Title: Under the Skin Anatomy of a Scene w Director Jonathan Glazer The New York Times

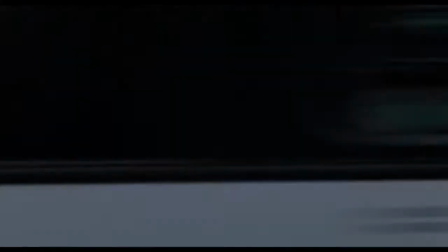6s
Hello, I'm Jonathan Glazer and I'm the director of Under the Skin. Okay, so Scarlet's playing a character who's actually an alien in human form.
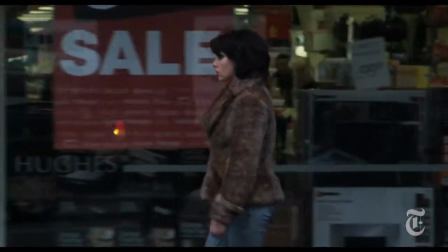16s
And here she is walking down a street. It's a live street. There's no lock-off.
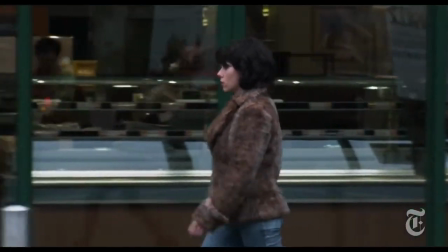21s
There are no extras. These are shops and people going about their normal business.
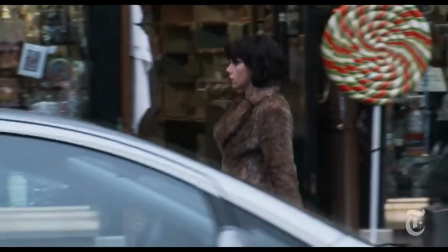26s
She's being filmed here out of the open window of a moving vehicle. nobody is aware that there's a camera crew anywhere we're all hidden
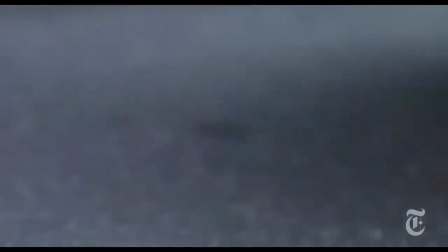35s
and all the cameras are hidden so the idea of the scene is that she falls she trips and
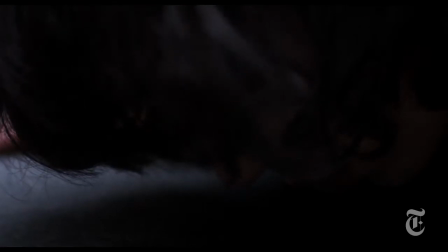41s
while she's down on the ground she's being asked if she needs help from passersby so she's sort of slowly coming to it's a key scene in the film because it's about a kind of demonstration
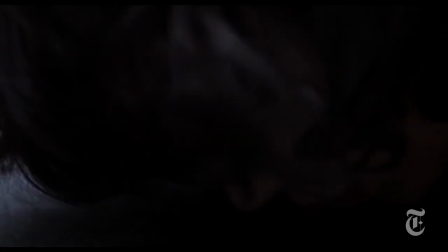55s
of human kindness and how we help each other up when we fall really.
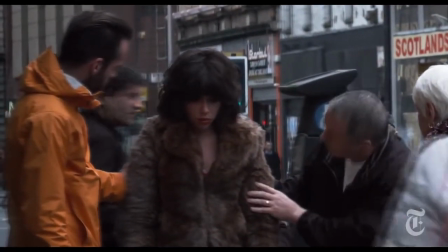64s
So these people here, this is shot through the window of a shop. People aren't aware that we're filming at all, this is just life on a Glasgow street.
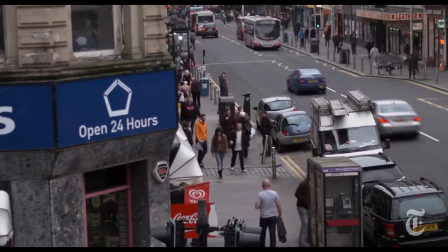72s
And this camera angle is shot through the window of an apartment and in that scene she's now,
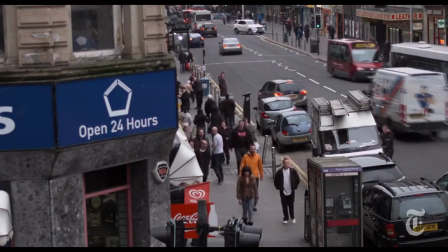78s
it's the beginning of her drift towards kind of human impulse and she's sort of part of the throng now or on her way to being part of the throng.